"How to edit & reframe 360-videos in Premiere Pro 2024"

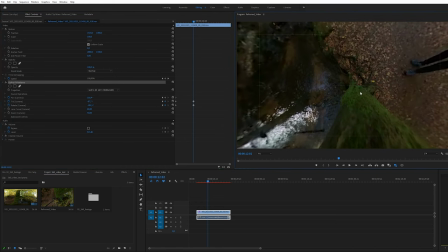[12:32]
All the keyframes are generated automatically.
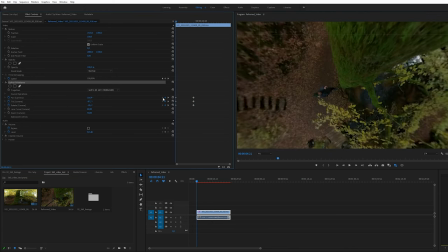[12:36]
When I now play back the video from the first to the second keyframe I get the dynamic rotation.
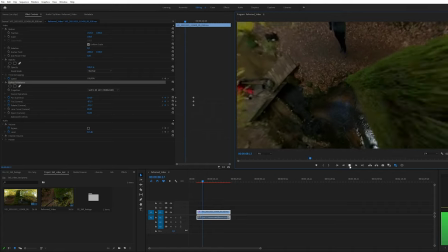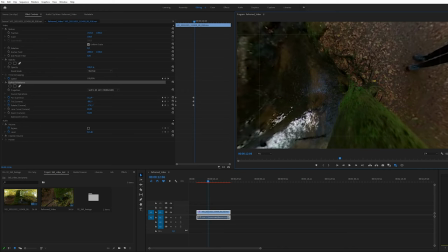[12:50]
In the next step I look for the point just after leaving the tree trunk.
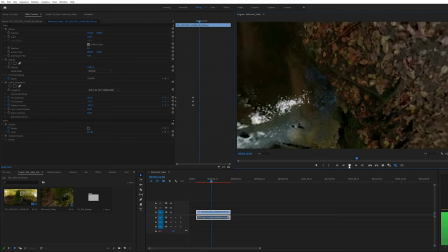[12:55]
Here I change the perspective so that the camera angle looks forward.
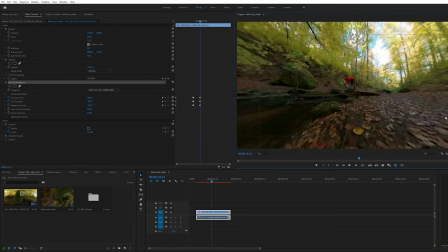[13:03]
I also like to add a slight roll angle.
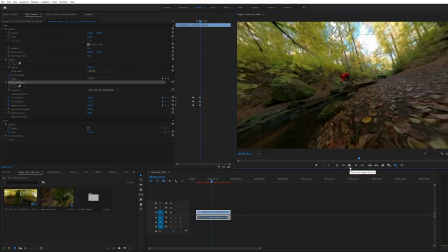[13:06]
This adds dynamic to the sequence and makes it look like you are flying a FPV drone.
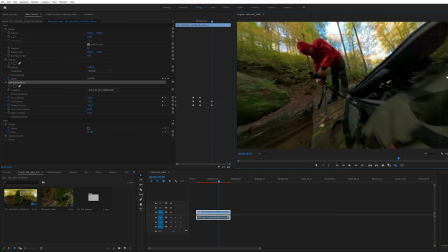[13:13]
Just before I fly through the tripod I set another keyframe and adjust the perspective.
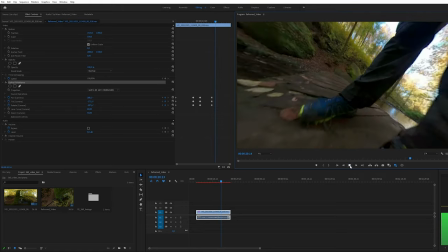[13:20]
After the tripod I set another keyframe.
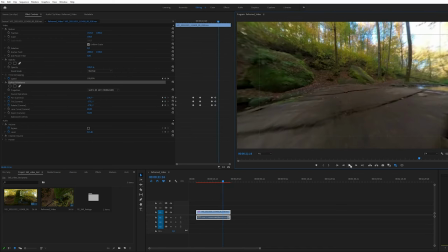[13:25]
At the end I tilt up the angle of the view to represent the end of the sequence.
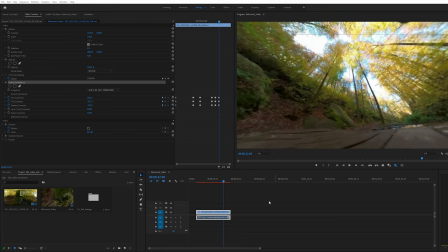[13:31]
The remaining part, which I do not need, I cut away.
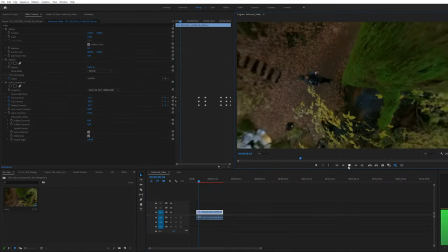[13:35]
When the entire sequence is played the result looks good but it can still be optimized.
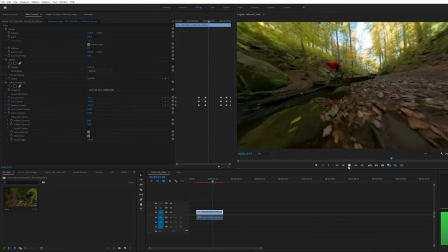[13:45]
Currently it looks jerky and not smooth. This can be easily changed.
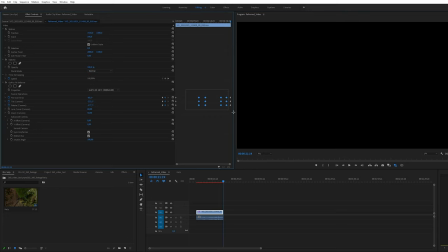[13:54]
Just select all keyframes and choose the option Continuous Bersier.
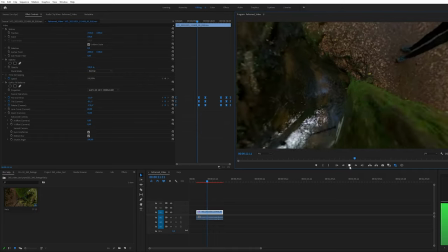[14:03]
If you look at the footage again, you will notice a clear difference.
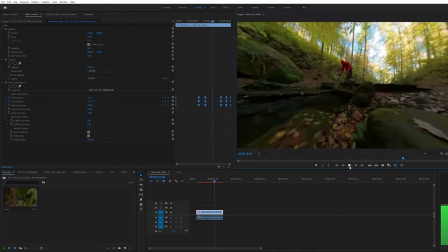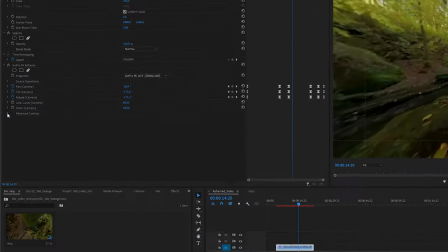[14:12]
I would also recommend you to deactivate the option motion blur in the advanced controls.
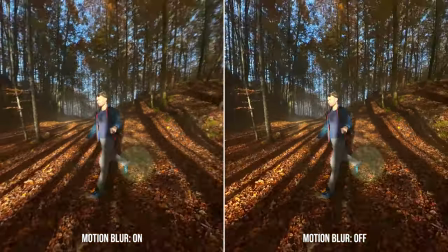[14:20]
This can lead to blurred images.
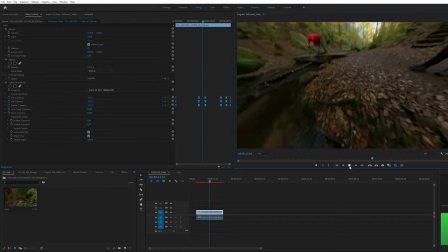[14:27]
Now the reframing is complete. You can reframe all your footage as I showed you and create creative shots.
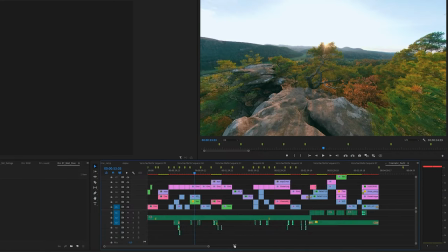[14:34]
You can then merge them into a whole movie and also add music. At the end there is still the color grading missing.
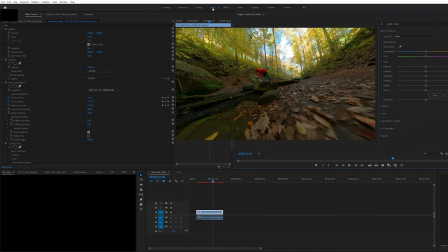[14:42]
Here I make it easy for myself. I click on the tab color and immediately the sliders for color adjustment appear.
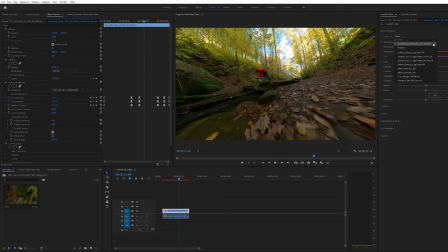[14:51]
At input LUT I select my own created Gimbal Guru cinematic LUT. This LUT immediately adjusts the colors and gives the video a cinematic look.
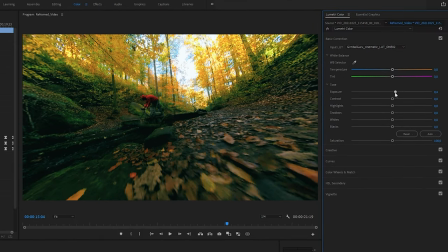[15:02]
In this example the sequence is a bit too dark, so I increase the exposure with the slider.
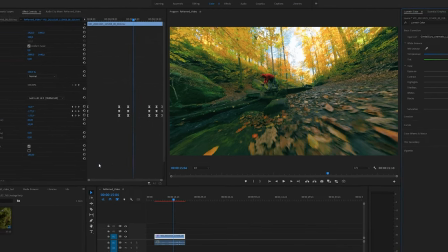[15:09]
By deactivating and activating the Lumetri color effect you can see the difference.
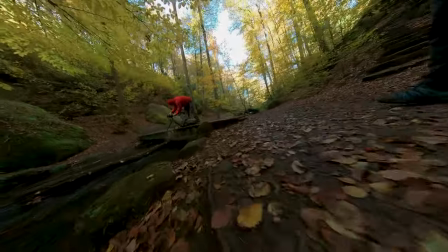[15:17]
If you also want to create your Insta360 ONE X2 videos with the Gimbal Guru Cinematic LUT check out the link in the description.
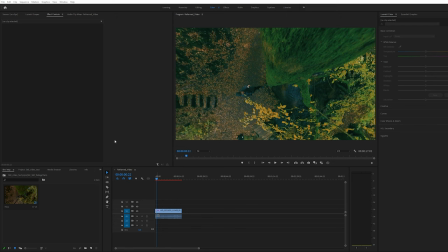[15:26]
The last step is the export. To do this click on file export media.
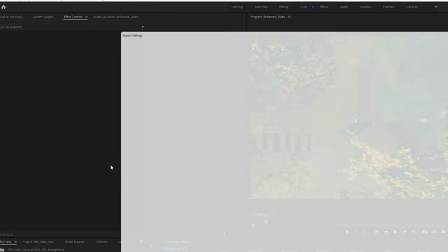[15:34]
The export window will open where I recommend you the following settings
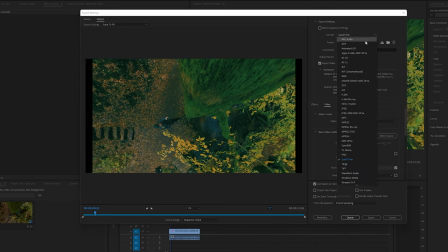[15:39]
select h.264 and YouTube 4k ultra HD make sure the export video and export audio options are selected click on match source to apply the
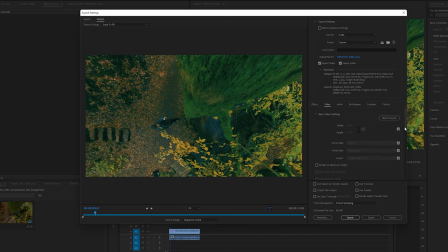[15:58]
sequence settings for the export in the bitrate settings the bitrate encoding is already preset with VBR one pass also the target bitrate with 40 megabits per second is fine. We leave these settings as they are.
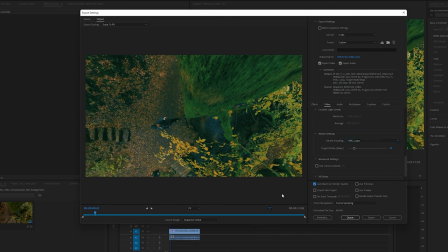[16:14]
Activate the option, use maximum render quality and select entire sequence for the source range. Then click on export to render your final movie. After the render process is complete you can upload your video to YouTube or use it for private purposes. And this was my complete workflow tutorial. How I reframe and edit my Insta360 footage in Adobe Premiere Pro.